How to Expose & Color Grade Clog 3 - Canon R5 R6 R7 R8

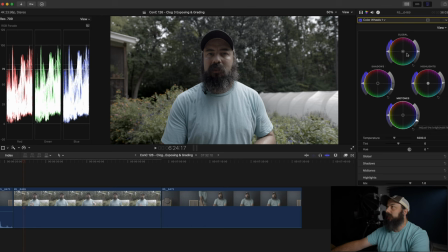[12:28]
Again, this is all by taste, and I'm going to be going back and forth and playing with these quite a bit. The next thing, we need to add some saturation. So I'm going to add saturation to the whole image. Again, once you get really nerdy about this, you can add saturation to each individual thing. But we're going to add some saturation,
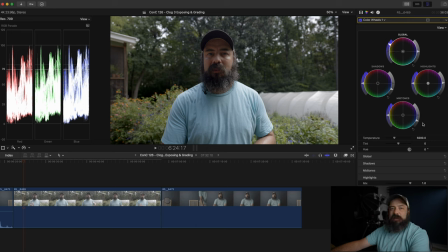[12:43]
and I think one thing that I fell into the trap of early with color grading is oversaturating everything. So you want to be really careful about that. So then once I see my highlights and my shadows are sort of in the right place, then I sort of just play with the midtones and play with the saturation
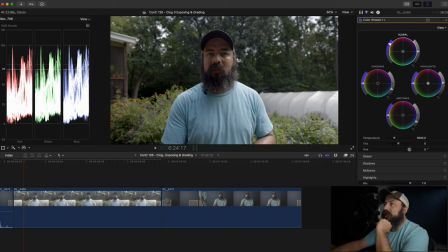[13:02]
and get my image. So also keep in mind we're delivering this, because if you put it out to YouTube, it often takes out some saturation and some contrast. So you just want to be careful about that. I kind of go a little bit overboard because it kind of gets knocked down. But again, the best thing you can do when you are done color grading and uploading is watch it on whatever platform you're going to upload it to.
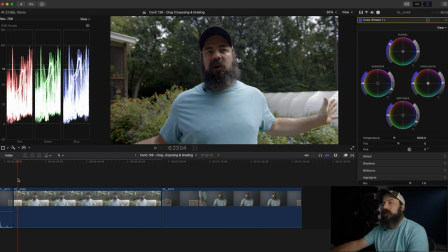[13:20]
Check it on multiple kinds of devices and those sorts of things. So as you can see, we have this basically color graded.
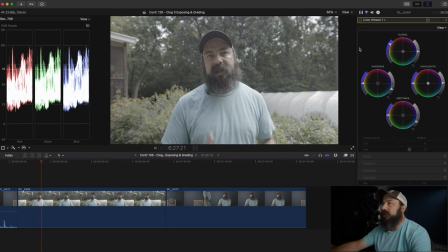[13:27]
It looks pretty solid. And if I turn it off, this is log coming out of the camera and this is our color grade.
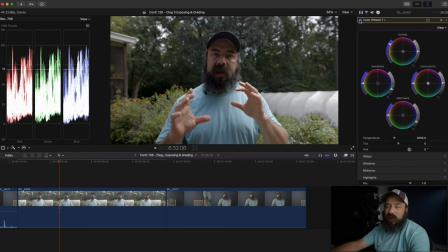[13:33]
Is it perfect? No, but will it work? Yes. So I just want to give you some tips there.
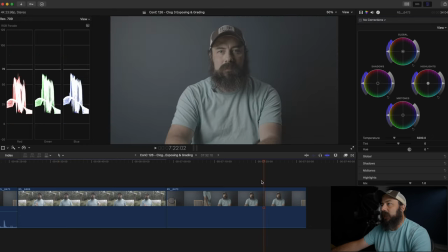[13:38]
So let's go over to the inside one now. And oh, I look really, that looks better there. So for this one, I grade the inside one a little bit differently, and I'm not going to drag up the highlights to 100 here because there really isn't any white in the scene here.
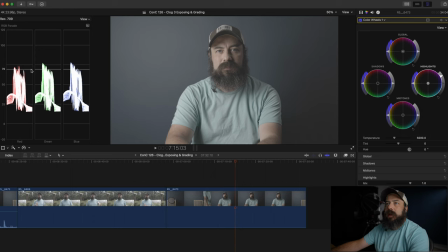[13:55]
So I'm going to drag them up a little bit. And what I'm seeing here, this main peak, which I see right here, this is going to be my skin tones.
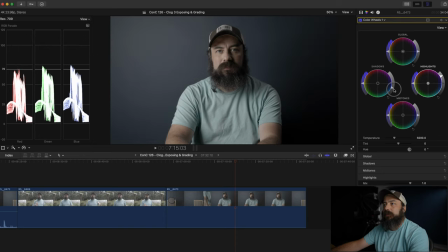[14:02]
And what I want to do here is I want to drag the shadows down to basically black, because there are some really dark spots behind me. I want that to be dark. And again, this is personal preference. Like usually you've seen my talking head in my studio. I like it a little darker, like a little bit moodier. So I also don't have a high key light situation.
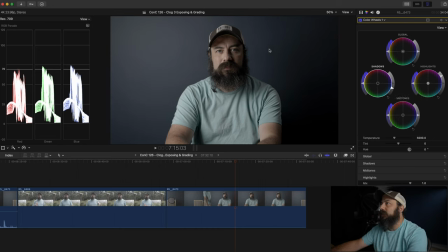[14:20]
I have one key light off to my side, and I usually have a backlight too. So over here, as I said, I brought my shadows down. I'm gonna, before I get to the highlights, because I don't have just like a bright white thing to use here, is I'm just gonna add a little saturation just to get a better sense of what's going on in the image here. And already,
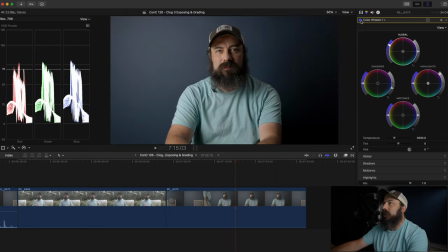[14:38]
man, like this is looking so good. This is out of the camera, boom. I really didn't do very much. I might pull down the midtones a little bit to make it a little bit more moody, a little bit more, you know, contrasty and stuff. Maybe bring up the saturation just a little bit if I want a little bit more of a pop.
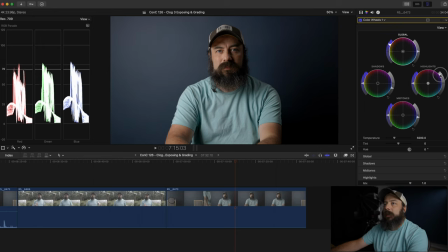[14:52]
And then generally for this, with the skin tones, I'm aiming between 70 and 75. I think most people say 70, but because the scene's so dark, I usually aim there. So again, this is ungraded and graded.
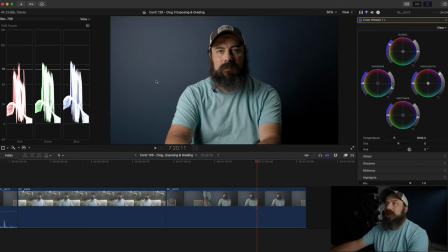[15:08]
And one thing I also want to point out is you can check the skin tone. So let me just show you how to do that because sometimes they're off a little bit. And so if we go over to the scopes and we choose our vector scope, this line here is the skin tone line.
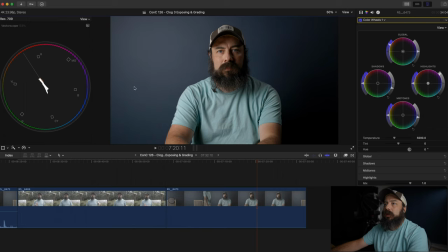[15:20]
And you can see I'm basically right on the skin tone line. You can also zoom in. So let me show you how to do that. So if we go over here, you can go to the first tab and there's the transform. And if we scale this up
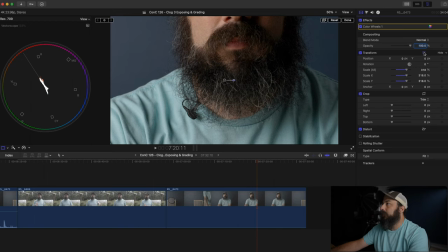[15:34]
and then hit the transform tool over here, we can actually drag the image over to my face.
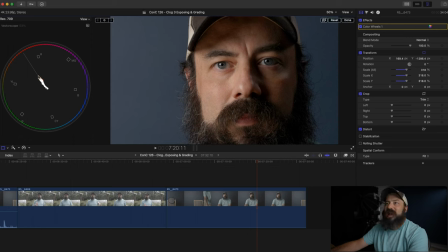[15:40]
Sorry, I have to look at my face so up and close and personal there. But you can see you get a better sense of the skin tone line. And generally, if I need to change this, what I'll do is I will just take the midtones and drag them either towards magenta or towards green. A lot of times that's usually the issue.
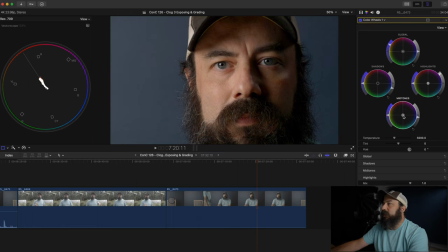[15:58]
And if you need to reset it, you can just double click on it and reset it. So the skin tones look great out of this because the white balance is set pretty close and I was using daylight lights inside my studio here. So let's go back and just reset this and zoom out. So there you go.
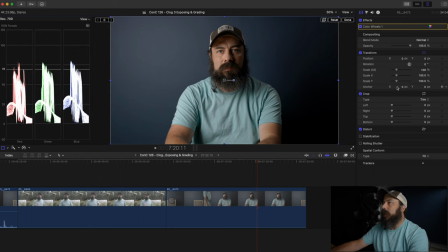[16:15]
As I said, this is, I'm gonna just change it back to waveform. This is kind of a pretty simple way to get a grade. This is just basically basic correction here. I'm not really applying any sort of artistic grade to it, but as you can see, pretty easy without a lot to make it look good. But again, exposure is key.